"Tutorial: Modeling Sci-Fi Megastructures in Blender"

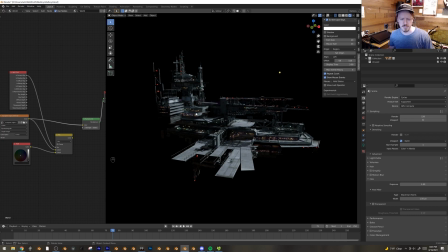[58:14]
Well, first I wanted to light it a little bit better. The whole thing was just too high contrast.
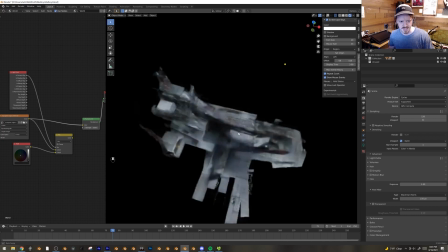[58:18]
So silhouette-wise, you know that wherever the sun's hitting is the positive space, but it's just you don't get a great sense of what's going on.
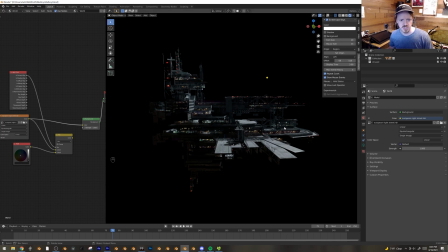[58:25]
So I just loaded in this HDRI, which I liked what it did to the values of everything,
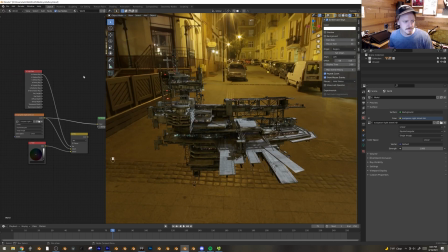[58:32]
but I didn't like that you could see the HDRI in the background here. So I just set up this mix control here. One of them is the HDRI, another is an RGB input, and a light path is going in is camera ray.
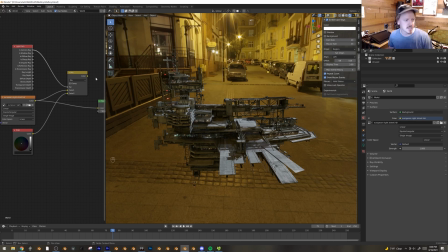[58:47]
So if it is a camera ray, what the camera will see is black. But if it's a bounce light or something like that, it still all sees the European night street.
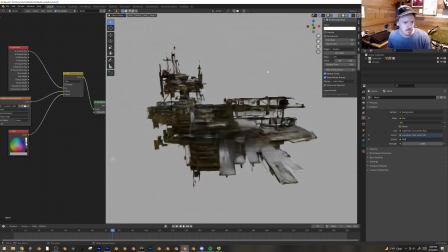[58:58]
So if we do that, we can control what the background looks like without actually affecting the light hitting it,
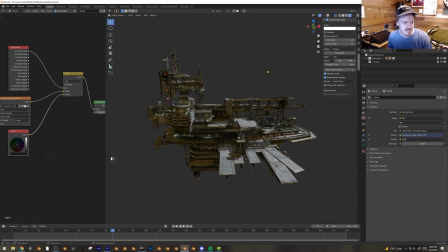[59:03]
which is pretty nifty to me, because otherwise your only option is to go into like transparent view,
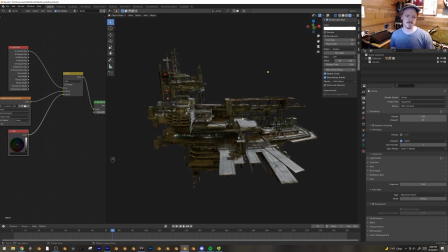[59:10]
and the checkerboard just isn't always what I want. Okay, so with this in mind, what's next?
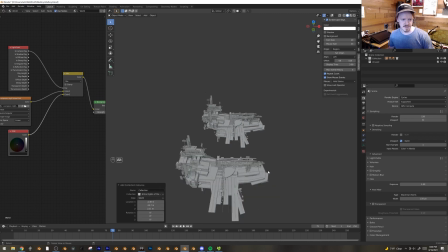[59:18]
Let's add another one of these, 1/8 of the madness, and I just rotated it.
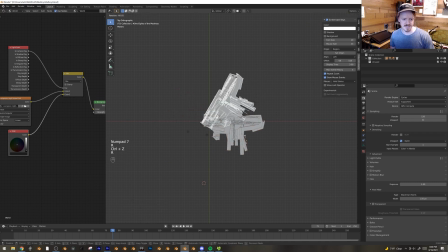[59:26]
Instead of like having it, you know, all in a big ring,
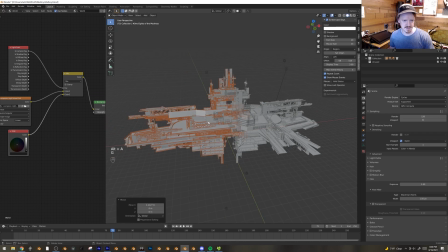[59:28]
I wanted to keep it a little bit more dense to keep this kind of like giant kind of bridge area right here,
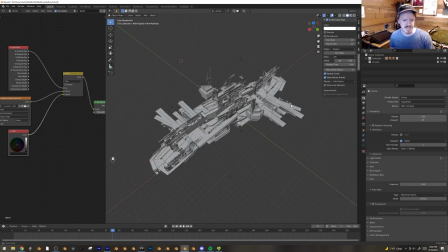[59:36]
and it kind of just felt like it had structure. It almost kind of felt like an aircraft carrier or a battleship or something, and I dug that.
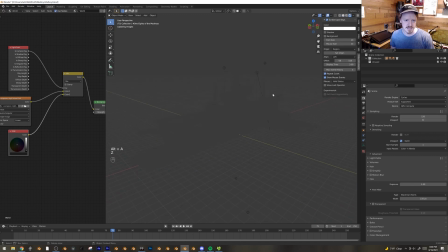[59:41]
And that made me think, like, hey, what if we actually did... and yeah, here we go.
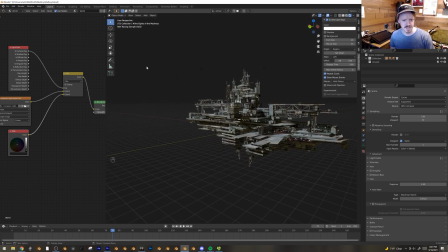[59:48]
And having the white sunlight in here, you know, really does help quite a bit. Like this, at least in the background or something, or it's just kind of like a ship that happens to be in the scene, I would be really happy with this. I would actually use this a lot. But let's make it silly. I'm gonna append in the boat.
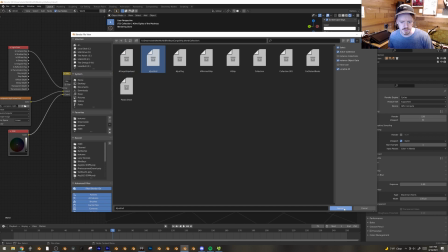[60:07]
Let's just do the hull from the cargo ship.
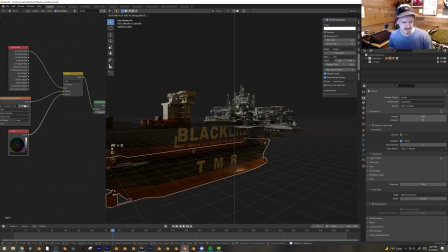[60:11]
I'm gonna duplicate this so it's a thing different than blackline, because I don't know, it was too distracting. I'll delete that.
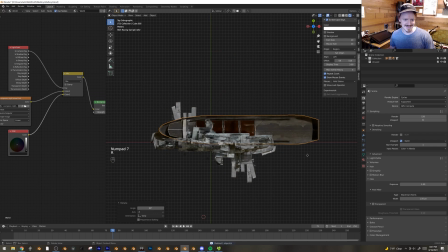[60:21]
And yeah, let's try just sticking this right in here so it's like a weird I don't even know what's happening here.
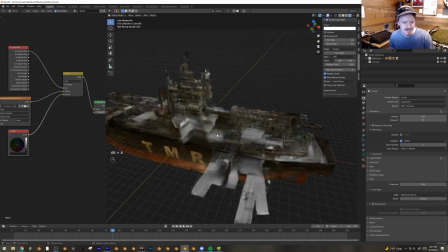[60:28]
The other thing is, again, there just wasn't any form to this. It was all complex bits, and so I wanted this big, bold area.
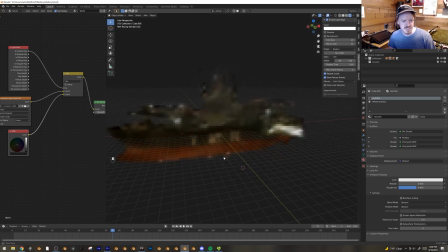[60:35]
Because yeah, the big issue is this, there wasn't any form to it. It was all just the little bits, and so having a hole like this to kind of just like constrain the whole thing, I think helps quite a bit.
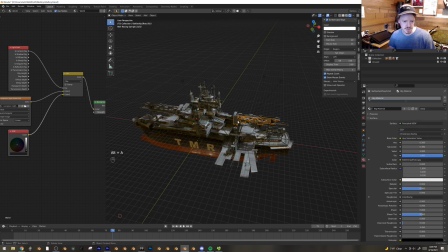[60:44]
In fact, if we wanted, we could duplicate this, yes.
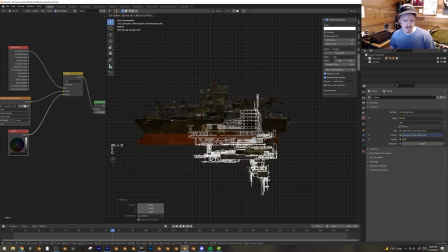[60:48]
And let's stick it upside down and just add another little thing here in the background.
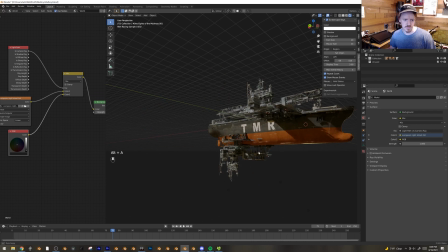[60:54]
And now it looks kind of like a big, yeah, that's some cool space battleship situation.
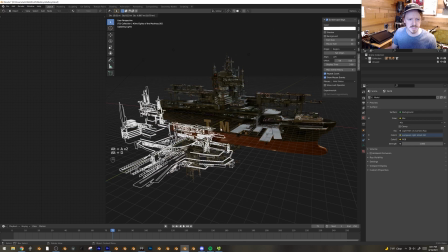[61:01]
I wonder if we could use one of these to almost look like a docking
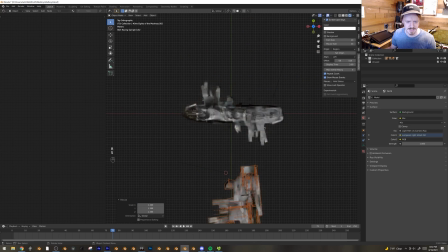[61:06]
situation, kind of like it's at some spaceport or something like that.
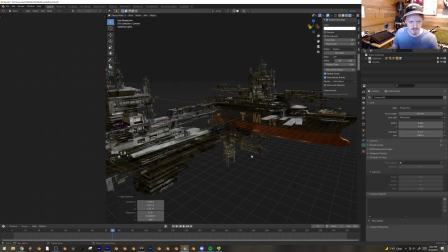[61:15]
Oh yeah, that works. That works pretty good. Here, we'll add a camera. I am very glad.
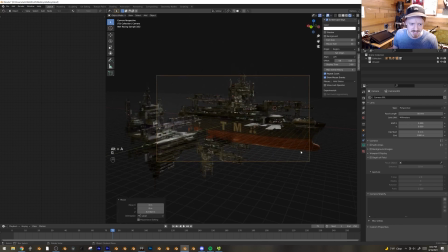[61:22]
I don't like working for 2 hours on a thing just to look at it and be like, I don't like this. That's always a bummer.
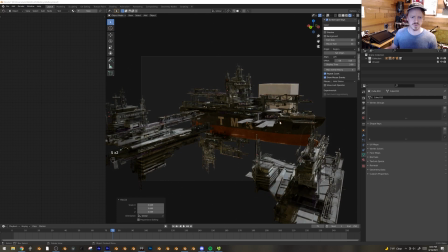[61:32]
And yeah, let's add some sort of haze here just to help separate the foreground from the background and make the whole thing feel big.
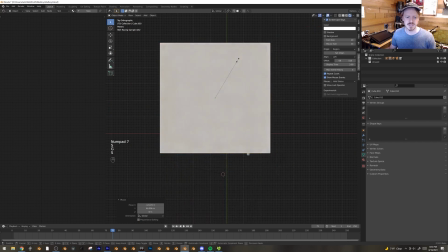[61:38]
I know it's not space. It was gonna be space.
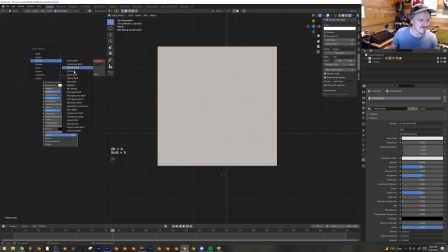[61:43]
Sorry, this took a long time to make. I only have like a couple.
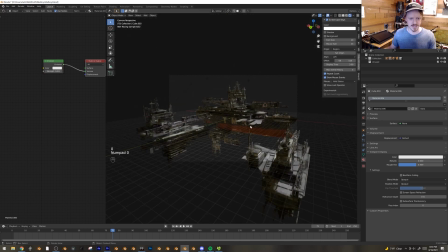[61:48]
I have a limited amount of time of socializing in me before my brain starts to like blah blah blah blah blah, and unfortunately, I ran out.
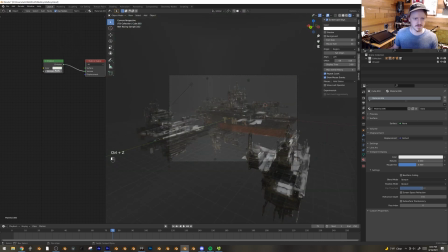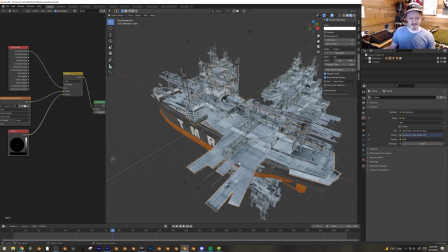[62:04]
Although, and I guess this could be the, you know, going backwards a little bit, but I want to do just a little bit more detailing just here on these runways.
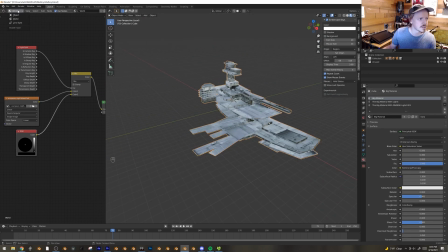[62:12]
So I'm going to just go into local view here, open up big material, and I want to add one more layer on top.
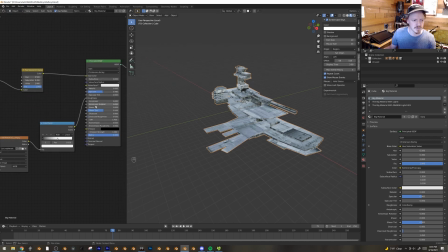[62:20]
I want to add some like runway markings.